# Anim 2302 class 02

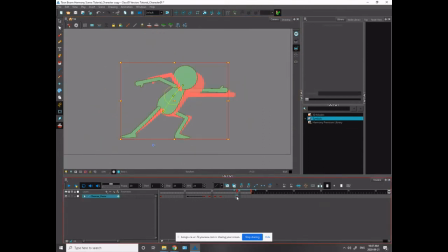Turn that off. Yeah, so that's way more impactful. This down a bit more.
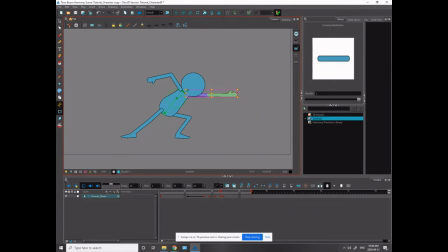I could stretch this out just a little bit more to play with that a bit more. Yeah, so that's a harder impact.
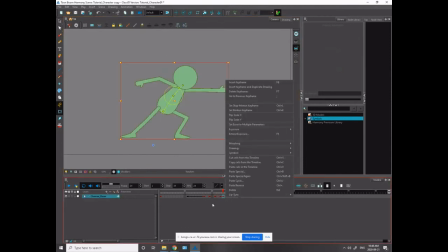Oh, shit. So again, I just move these across. 2, 1, 2. I'm often moving these keyframes. I know where they go, but I often move those around. Again, I want to have a slow into this final pose.
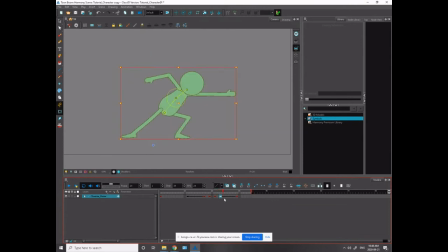So he hits, and it's going to stick there for a second before it settles into this pose.
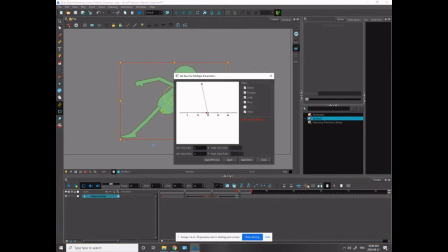So this case, I'm clicking on this final key,
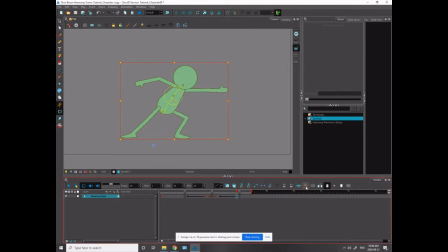I'm going to the ease in, ease out parameters button, and I'm using the left time ratio this time.
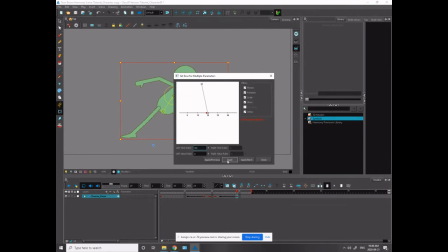So let's do a 50 and apply. And we'll see the timing is becoming closer to 29 there. I think we can go, well, let's take a look at what it looks like.
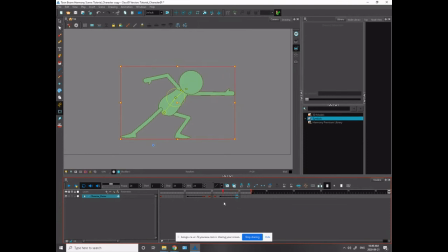Actually, I'm having him ease into the final pose, so it feels like he's sticking on the final pose longer. I wonder, should I have it the other way around?
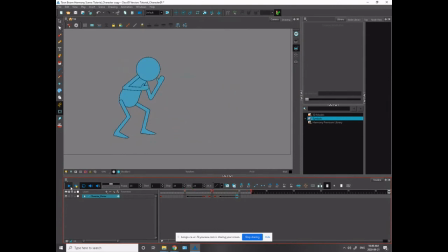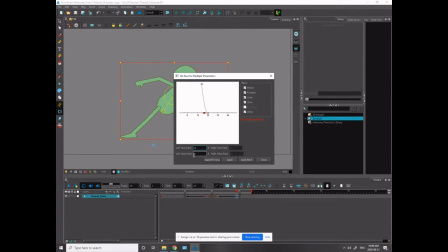So let's put that back to 0. We'll go to the previous. And so I can click previous and go to apply next, and it'll move me to the next keyframe. So I just went to the back one. So I'm going to apply
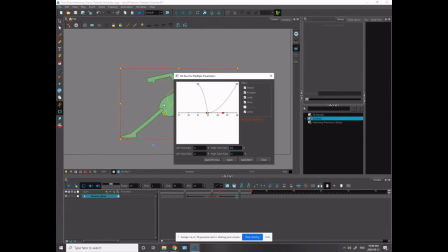the same timing here, but now on the other side, so you see what happens. So now it's going to make me favor the previous drawing, 33. So it'll feel like I'm sticking in this last pose now.
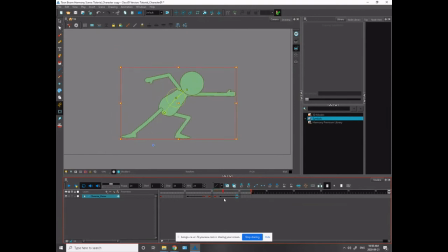So the timing will stay there a bit longer and then settle quicker. Yeah, that might actually feel a little bit better. The one thing about that is that when you skew your drawings or skew them like I did,
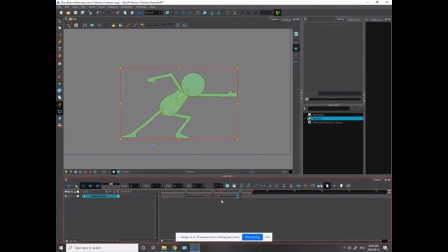like stretching his arm a bit, it makes that a bit more obvious, which is a bit problematic. But I think it's going to work out fine. So I'm going to use that timing, Command L. And again, I'm going to move these two drawings over. And I'm just going to go through them to make them adjust well.
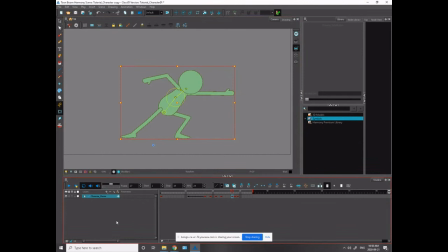Okay. So this is the primary drawing in my arc. You know what? I should probably fix this drawing first. Timing looks pretty even, actually, doesn't it?
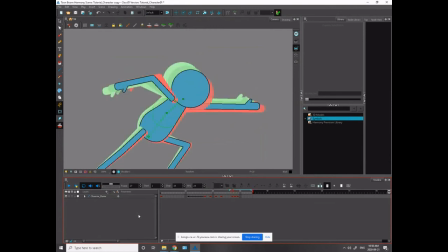Huh. That's funny. Those poses look even.
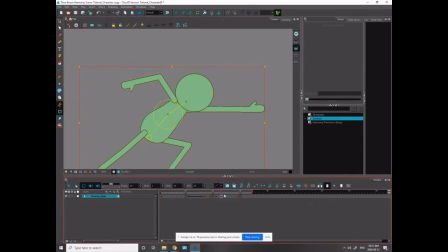Let's try that again. Command L, Command K. Ease in, ease out parameters.
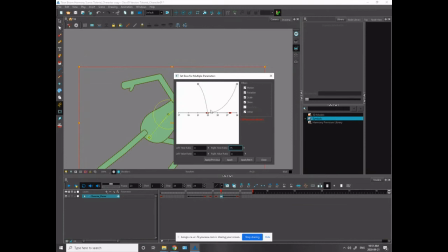75. Okay, so I'm really favoring that first drawing now. So let's see what that looks like.
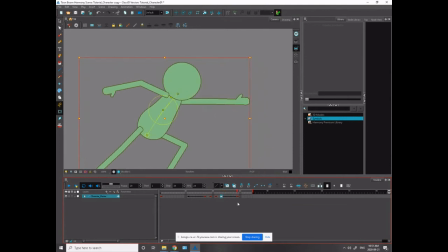Still looks even. Why is it not working?
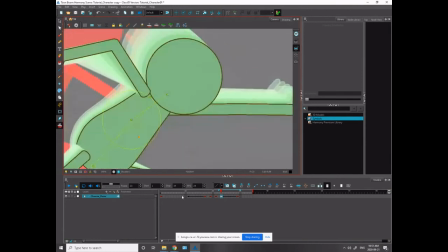Did I just close it or did I not apply it? Maybe that's what happened. Oh, I didn't apply it. That's fuck me. I'm not very clever, am I? Apply. Close.
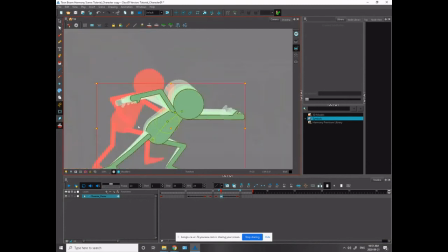There we go. Jeez Louise. Make sure you hit apply, otherwise you look like a real dunce. Okay, that actually looks terrible.